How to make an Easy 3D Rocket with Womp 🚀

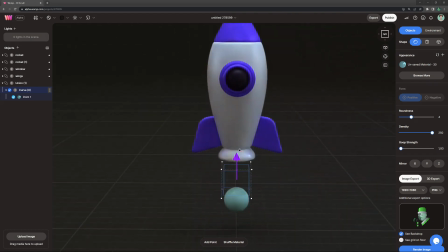I'm turning it into the hole that we made here at the bottom of the rocket.
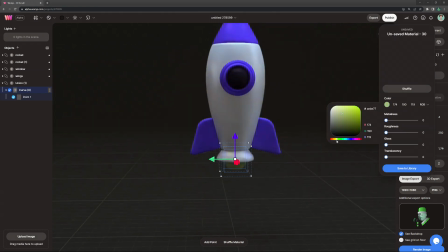And I'm going for a fairly light yellowish color at the beginning of the flame, adding quite a bit of roughness and translucency as well. Then I'm copying the point here. And the cool thing about curves as well is that we can bring in transitions in the color.
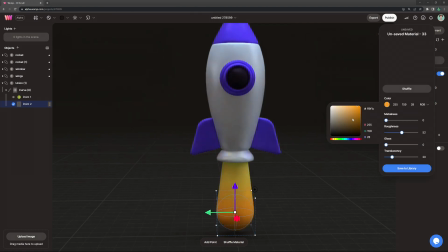So if I jump into the color of the second point and we change that to a bit of an orange red kind of color,
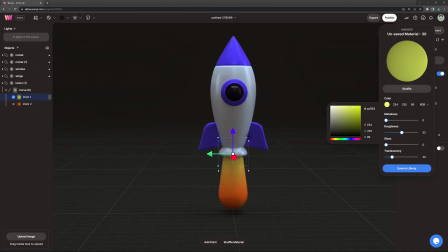it creates this natural lovely transition or color gradient between the two points.
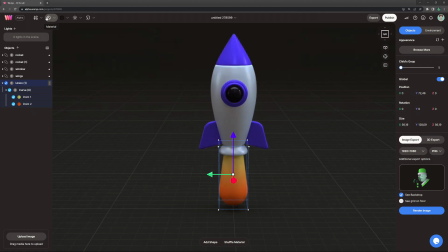And I think that looks really lovely for a flame.
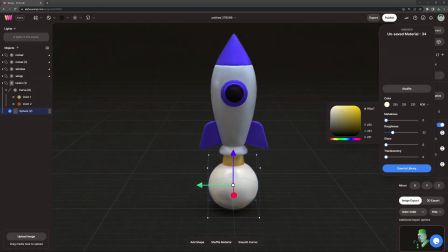I'm then also getting out a new sphere and give that a very white, bit of yellowish kind of color, some roughness and translucency.
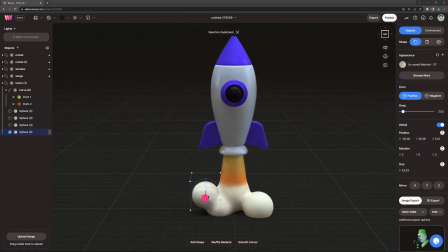And with that, I'm gooping this into the already existing flame, also speeding this up a little bit because I'm basically just copying the spheres now.
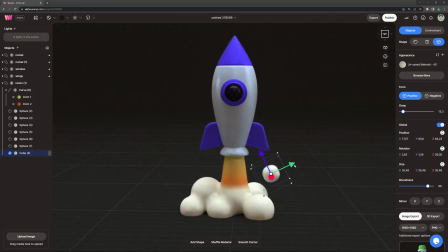But with this, I'm creating some stylized effects of like the smoke that's hitting the ground when the rocket is starting.
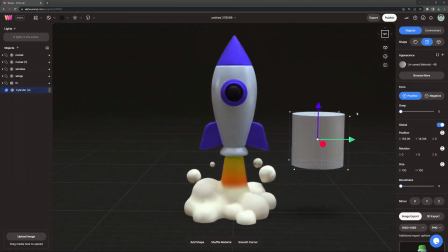And I think that really adds a lot to it. I then also want to add another effect, and for that I'm going to create some sparkles. And sparkles in Womp are the easiest thing ever. We basically only get out a new cylinder, we stretch it a bit long and make it quite small.
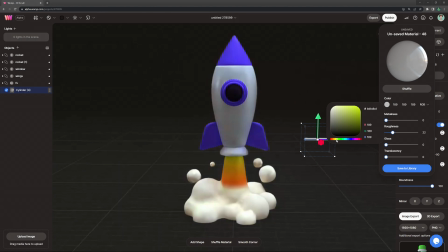We also want to round it up completely. And then I'm going into the color to give it a nice yellowish shiny kind of color with some low roughness, tiny bit of metalness as well. And then we basically just copy this one cylinder that we have here.
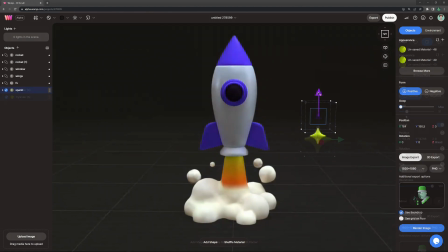We rotate it 90 degrees and increase goop strength. And voila, we already have a really nice looking sparkle. Very easy trick to do that. Then grouping this together and just copy it around, making maybe around three,
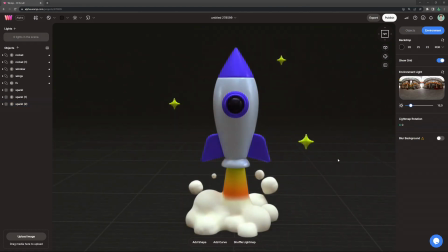also scaling them smaller a little bit here and there. This kind of gives more of an illusion of depth as well.
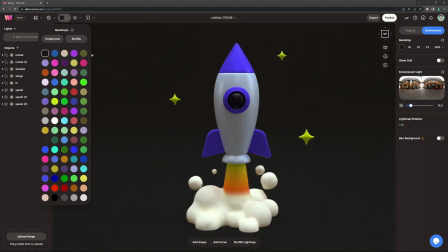And I think this looks so lovely. So now let's come to the presentation part. We turn off the floor grid.
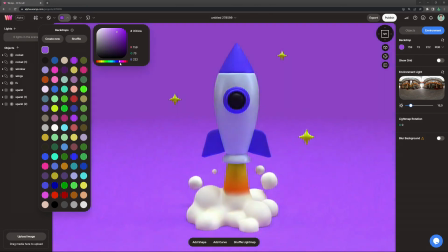We create a new backdrop from the top bar menu. Here you can of course go for whatever you want, but I feel like with the sparkles and the flame,
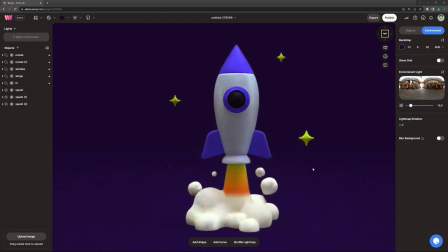we need a really nice dark purplish kind of background, which really makes the colors pop and look so good as well.
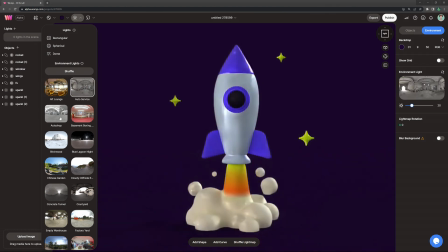And then I'm just going in and changing the global lighting.
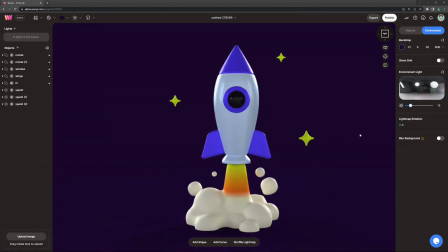This is an image that is basically your skybox, which will change your brightness and how your materials are displayed as well. You can then also play around with the exposure of it, which is the brightness. And then we can add some individual lights, and that is really important for this scene specifically, I think, because we can add a lot to the flame effect.
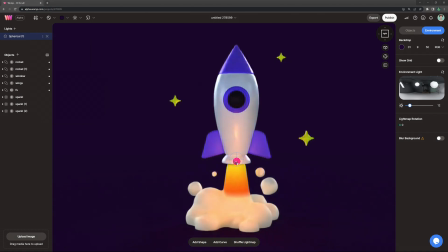I am basically using a spherical light here and turn this into a bit of a orangey kind of color. You can of course change color and luminance of the lights as well. And with that, I think we reflect a little more about of the flame into the rocket as well.
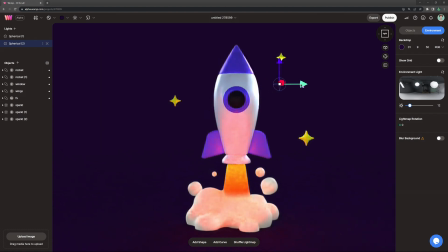And then I'm also grabbing some more spherical lights to give it an even stronger rim light with a warm color as well. Rim light always looks really nice and makes your creations pop compared to the background as well. So yeah, I'm placing them slightly behind the rocket from the sides, and I think that looks really, really nice.
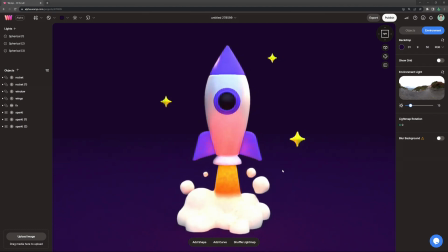So once we're fully happy with how our creation looks and it's ready to be presented, we click on publish at the top right.
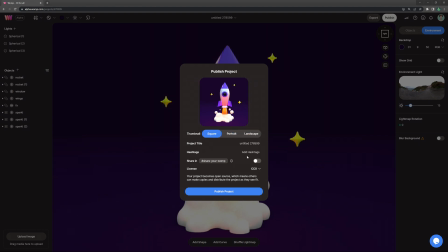Here we can choose our thumbnail. This is how it will be displayed on the Discover page. We can select a title, don't forget about that. Add some hashtags, people can click on those to find creations under that hashtag. You can share your Womp, and then also choose your copyright settings if you don't want other people to use your project. And then you just click on publish project, and here we are. This is how the render looks like.
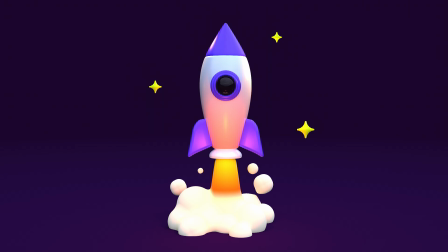I think it turned out lovely. I really hope you guys enjoyed this tutorial and that we will see some of your rockets on the Discover page. And with that, thank you so much for watching. I'll see you in the next video.